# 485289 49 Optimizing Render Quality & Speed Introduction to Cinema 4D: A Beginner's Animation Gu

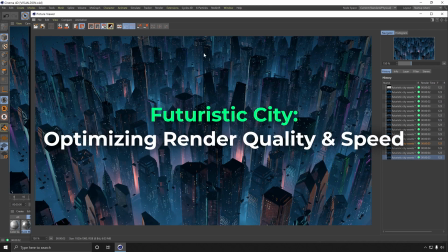(0:00)
So we are now going to refine the look of the frame and set up our final render settings.
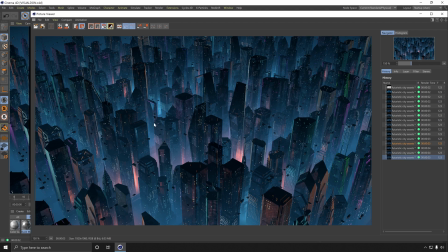(0:08)
Right now everything looks too busy, and also the render itself is not very fine.
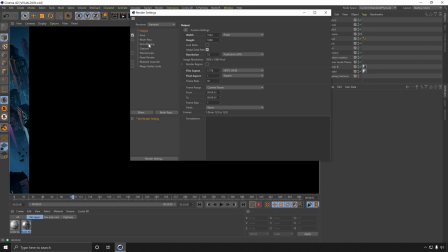(0:14)
So let's start with that second issue. We need to go to anti-aliasing settings, and the default here is geometry,
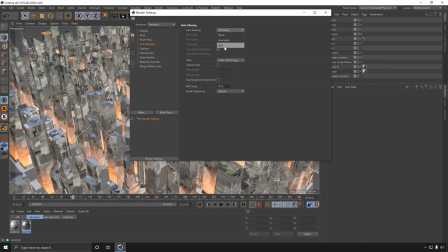(0:22)
which is fast but not very good quality. So let's set this to best, and I'm going to go for 1:1, 4:4 with a threshold of 5%. So the higher these levels are, the finer the render will be, but also it would take longer to render.
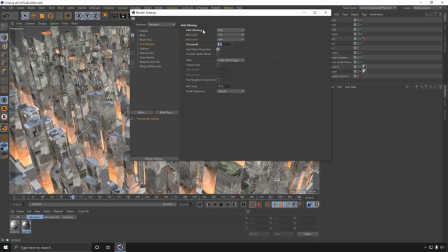(0:42)
And the threshold as well, the lower that is, the longer it's going to take to render, but the render will also look better. I think for this scene we can get away with 1:1, 4:4 and 5%.
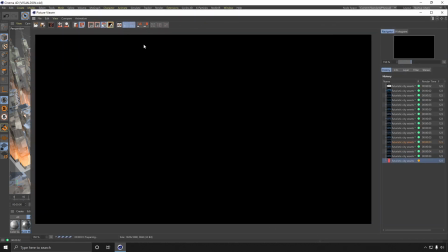(0:58)
And sending this to the picture viewer, let's see if we can see a difference.
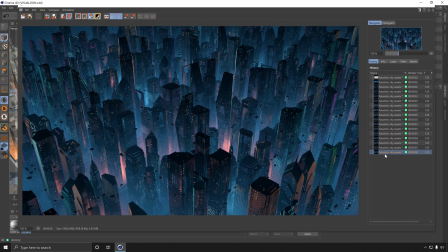(1:04)
So this is a geometry, and this is at best 1:1 and 4:4, and it does look cleaner than it was previously. Of course, it also took longer to render, 3 seconds versus 8 seconds.
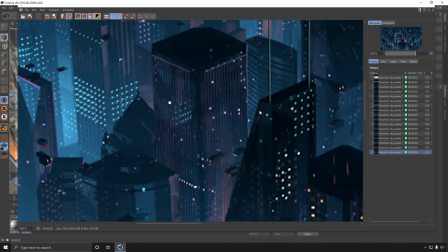(1:19)
If I zoom in way in here to a particular area, this building with these vertical lines,
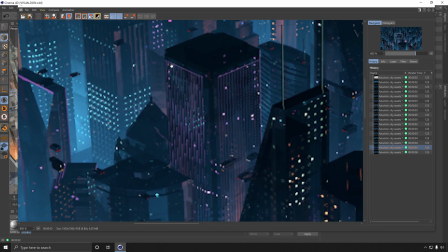(1:28)
you see in geometry that wasn't looking so fine,
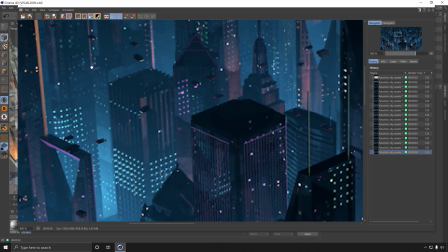(1:32)
but now it's a bit better, and this is going to help with the smaller details
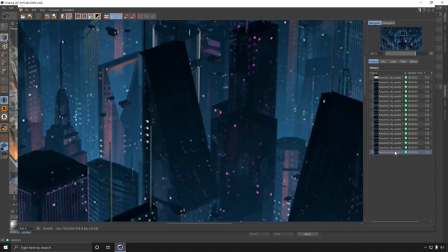(1:37)
and reflection each time when we increase the anti-aliasing like that.
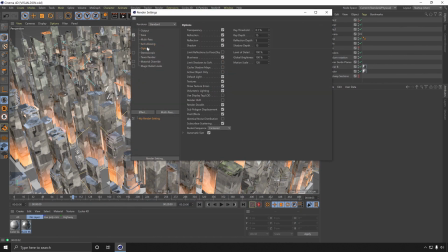(1:44)
Additionally, I can also limit the number of reflections bouncing around in the scene.
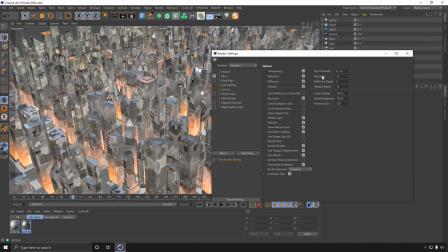(1:51)
So that's in options in this ray depth, reflection depth, and shadow depth controls. Now we don't have any shadows in here, but I tend to set these settings at 6, 2,
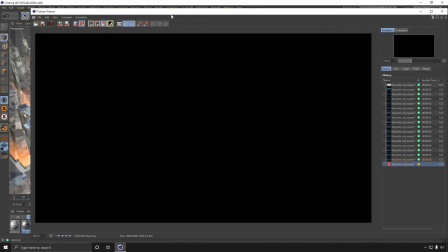(2:05)
and 6 just to limit how many times those effects will be bounced around and rendered.
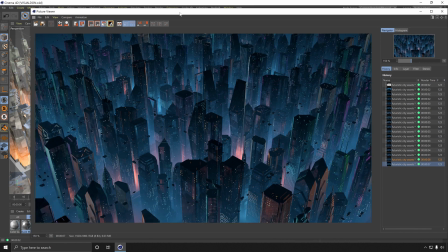(2:13)
Because beyond a certain point, you hit diminishing returns where the render doesn't look any better,
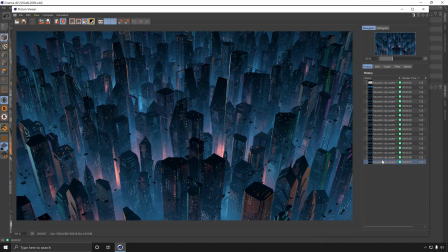(2:20)
but takes longer to render unnecessarily. So that's going down by 1 second of render time, which isn't a whole lot, but spread that across, hundreds of frames, that can start to add up.
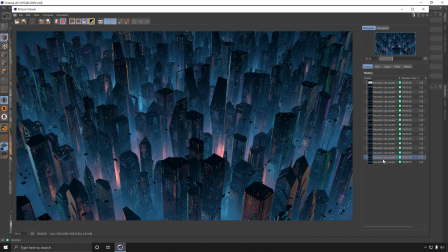(2:36)
So by lowering the number of times reflections are bounced, it does look slightly different, but also it does help to clean up the whole look.
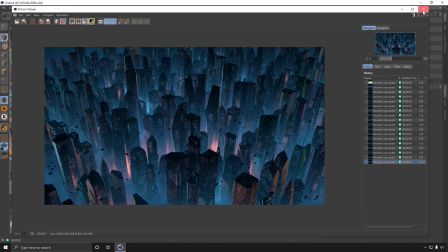(2:48)
And I want to continue along that same line.
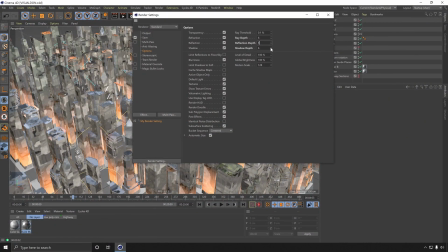(2:51)
I might drop this down to 1 even, and let's see what that gives me.
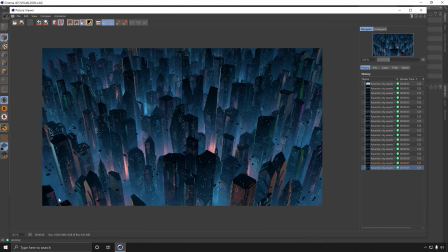(3:00)
Generally, I wouldn't drop down to 1 on too many projects, but in this particular example,
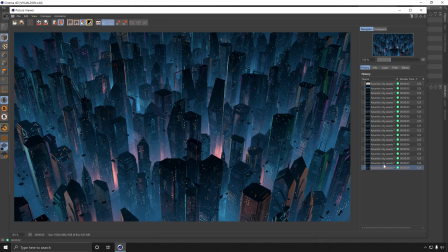(3:06)
I think the lights are being bounced around too many times and it just looks too busy once again. But with reflection levels at 1, I much prefer this cleaner look, and also the render time has gone down by another second.
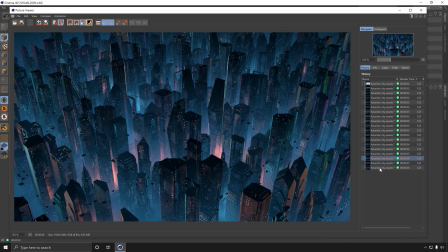(3:22)
So we've gone from this at 8 seconds to this at 6. Your own machine may be different, but you should be seeing similar gains, proportionally to what I'm seeing here.
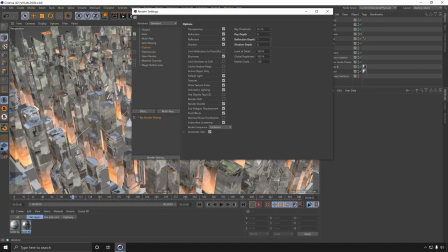(3:36)
So I can only do so much with the reflection depth here.
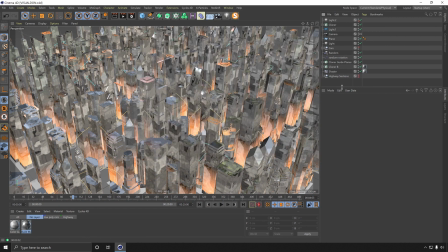(3:41)
I actually don't want any of those lights to be reflected at all. So what I am going to do is I will clone the buildings and apply a couple of render tags to this. So with both of them selected, render tags and compositing.
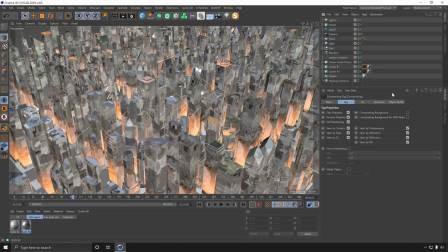(4:01)
On the first set of buildings, I don't want them to be seen by any reflection. So turn that off.
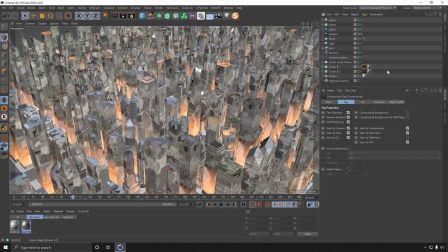(4:09)
But let me show you what that would look like on its own. So disabling the new copy of the buildings.
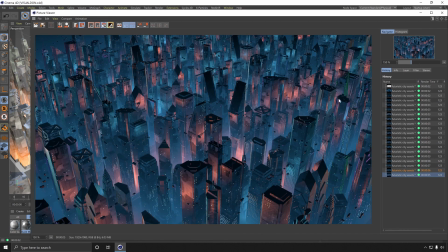(4:17)
With the buildings not being seen by any reflections, it's going to change the look a bit too much for my liking.
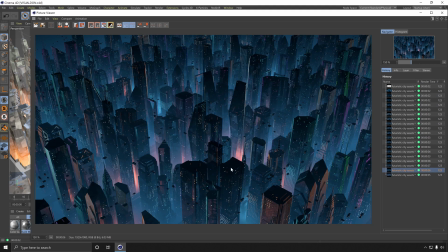(4:24)
It's more washed out, and we no longer see like these dark parts of the buildings which create a better contrast.
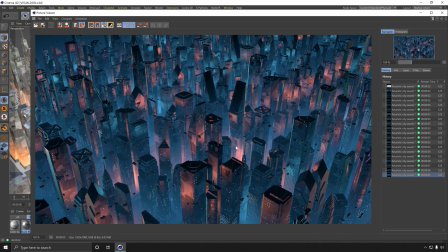(4:33)
But those lights are not being reflected around as much, so the render looks cleaner overall.
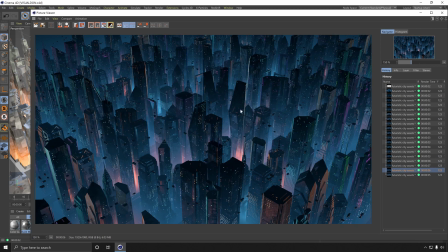(4:38)
So I like that aspect of this, but of course I still want it to be contrasty like the previous version.
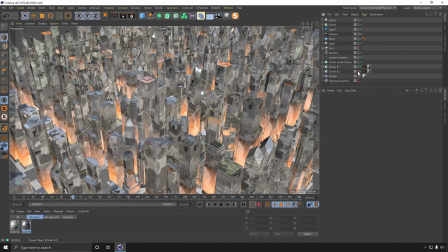(4:46)
So that's why we made this copy, and on this new copy, it's not going to be seen by the camera, so untick this, but it will be seen by the reflection.
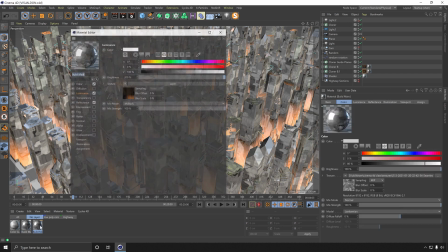(4:59)
And the next step is to copy the building's material and switch off everything in the luminance channel
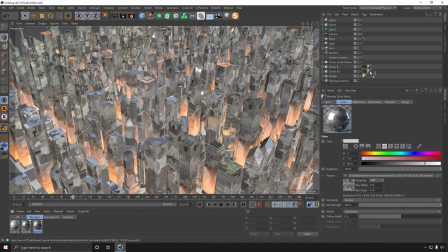(5:07)
and apply this copy of the material onto the new buildings, the copy there. Make sure to directly replace the material tag so that it inherits all the previous properties that we set,
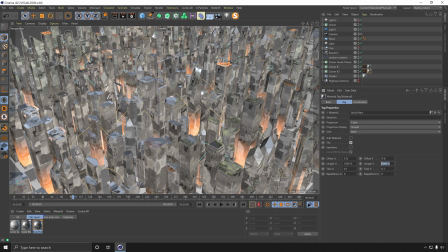(5:24)
for the projection and tiling.
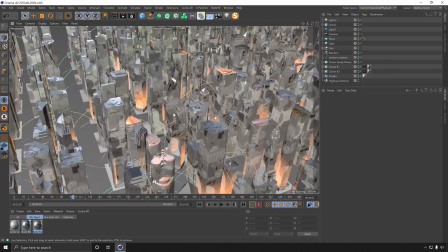(5:27)
When I move around the scene here, we are going to get some flickering because we have two sets of buildings overlapping each other.
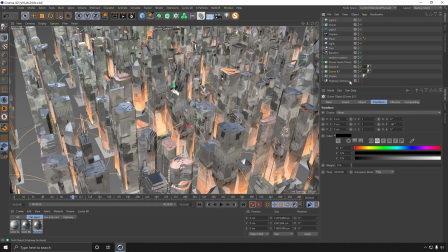(5:34)
So this new copy we can disable in the picture viewer so that when we do move around,
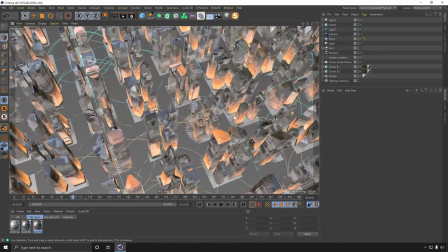(5:42)
it doesn't intersect. I've just noticed we still have our guides visible in this scene. So the guide planes should also be hidden in the editor and also in the actual render too.
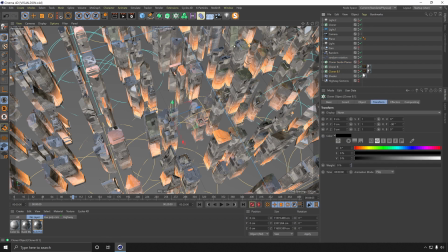(5:57)
But make sure not to hide the new buildings in the render because we are already hiding them with the camera.
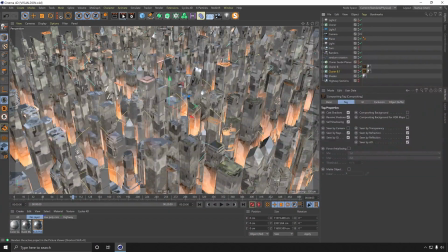(6:04)
Let's jump into this angle once again and render this out one more time.
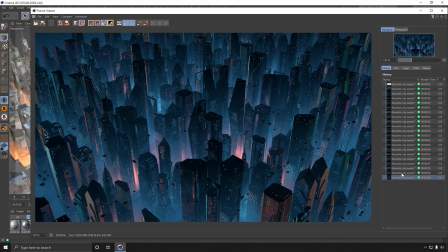(6:12)
And now we see this render is much cleaner than it was before. You may prefer the slightly busier looking frame, but I much prefer this. And what's happening here is that these buildings that we can see are reflecting a copy of the buildings without the luminance channel turned on.
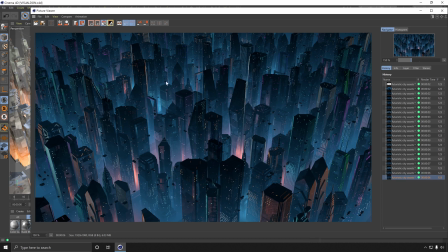(6:32)
So overall, there aren't as many of these small luminance being bounced around in the render, and that results in something that looks less busy.